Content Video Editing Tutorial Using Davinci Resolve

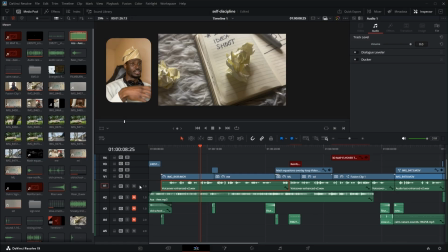And because if you choose one channel for all your sounds, it means that anything you do on that channel is going to be applicable to all that sound. So yeah, that's a quick one. Then, of course, I think yeah.
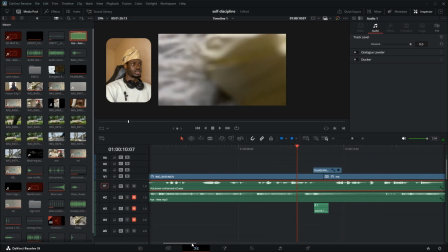Then that this part, there was a film blow. A film blow. I normally use it in my transition as well. So I think a film blow looks like this.
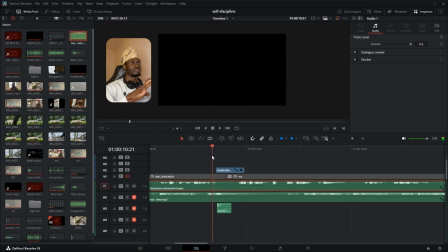You can see it's just like a bouquet or a streak of light.
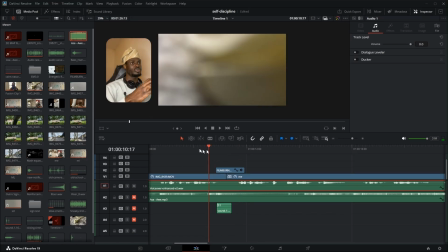I normally use it to just transition. So it transitioned why am I saying PayPal?
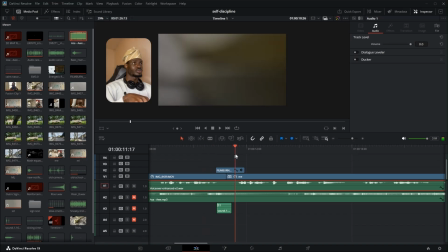The paper scene to the me scene where I was, staring into the book.
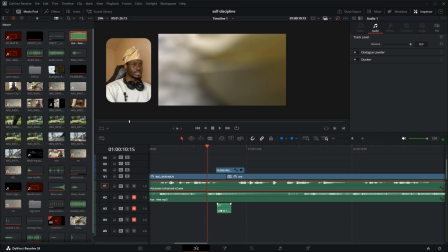And then if you notice, there was also a sound here as well. Let me play the sound. Let me mute this. There's also a sound here. Yeah. So.
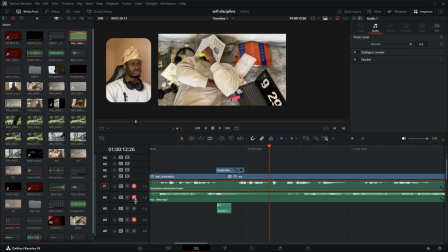But I heard something once. I'll mute you, okay. So let me increase the volume.
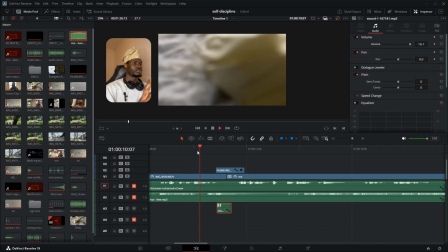You can hear properly. Yeah, so same camera sound.
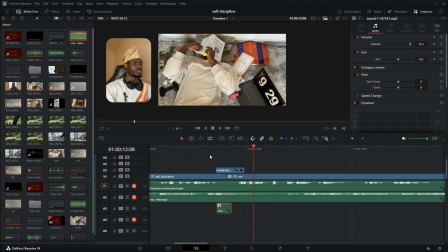It seems like that helps me to transition.
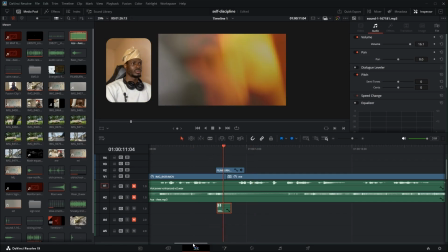So then the film blur, the transition, the paper part.
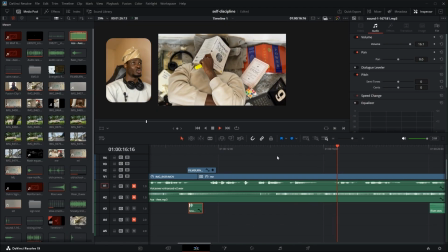You guys are going to notice that the paper part is zooming in gradually, but in the original video it wasn't like that, right?
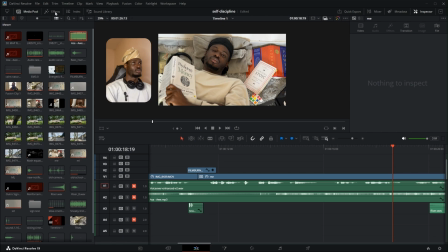Yeah, so there are a bunch of effects like in Davinci Resolve that you can use to do that. So I mean, just come and use Davinci Resolve and explore Davinci Resolve.
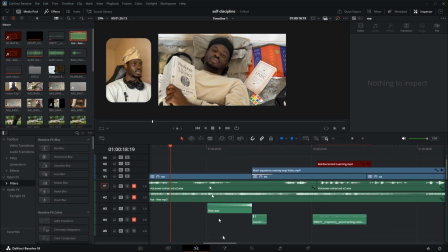So yeah, so from that point, there was this riser sound. I normally use it a lot to just it's for suspense, like it gives us suspense mood.
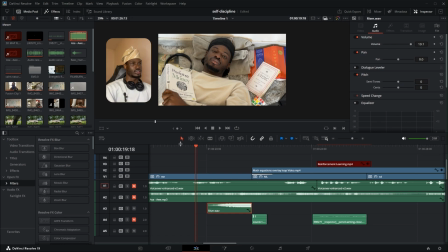Let me increase the volume. So it's always sound like most video editors use it. Most video editors are guilty of the sound. So you hear something like so it's like raising like the expectation of the listeners.
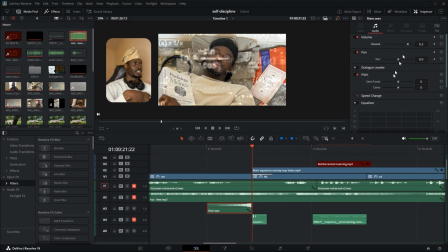So these are like the elements of like the sounds because a good video will have very good sound effects as well. That's one thing to point out. So why am I so happy explaining this thing?
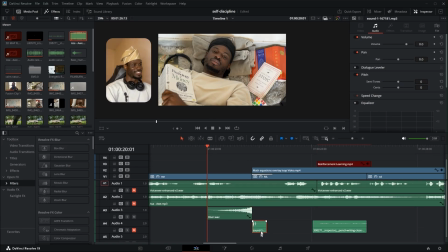Well, anyways. Yeah, so then from the main part to the equation part, this part was I don't know.
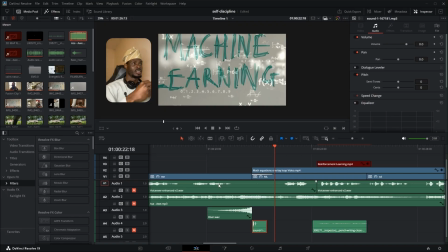I just had it in my head. Like I wanted something that was just numbers streaming to equation streaming, just to give that machine learning statistics kind of vibe. And I was happy that I was able to achieve it. And then on that part,
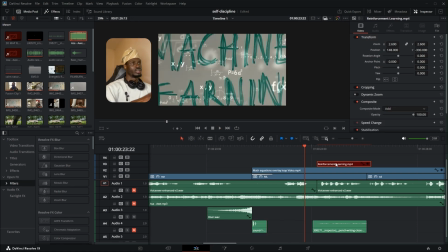I lost this part of the reinforcement learning, but it was actually an external video that was brought into the scene to just, show reinforcement learning. And why it was showing or why it was writing on the screen, I added the effect, the pencil effect.
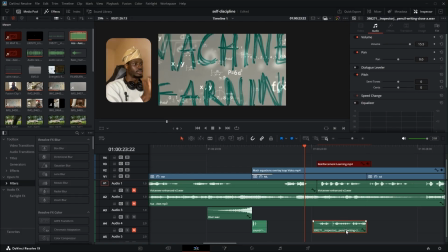So the pencil effect actually gives this scribbling sound, as if somebody's scribbling on a sheet of paper.
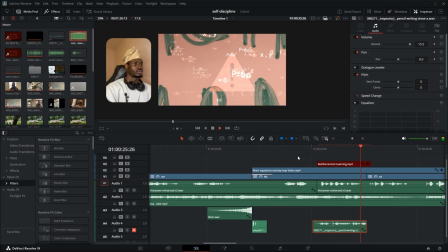And if you hear it, it's going to sound. Wait, I mute it. Mute this, mute this, mute this, mute this. It's on this track. So yeah, it has this writing sound. So somebody signing a signature with a pencil on a paper.
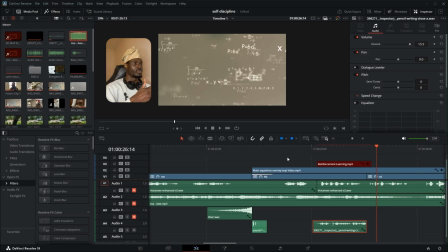So that introduced that reinforcement learning part. And then if you notice or if you observe, you realize that the videos were overlaid.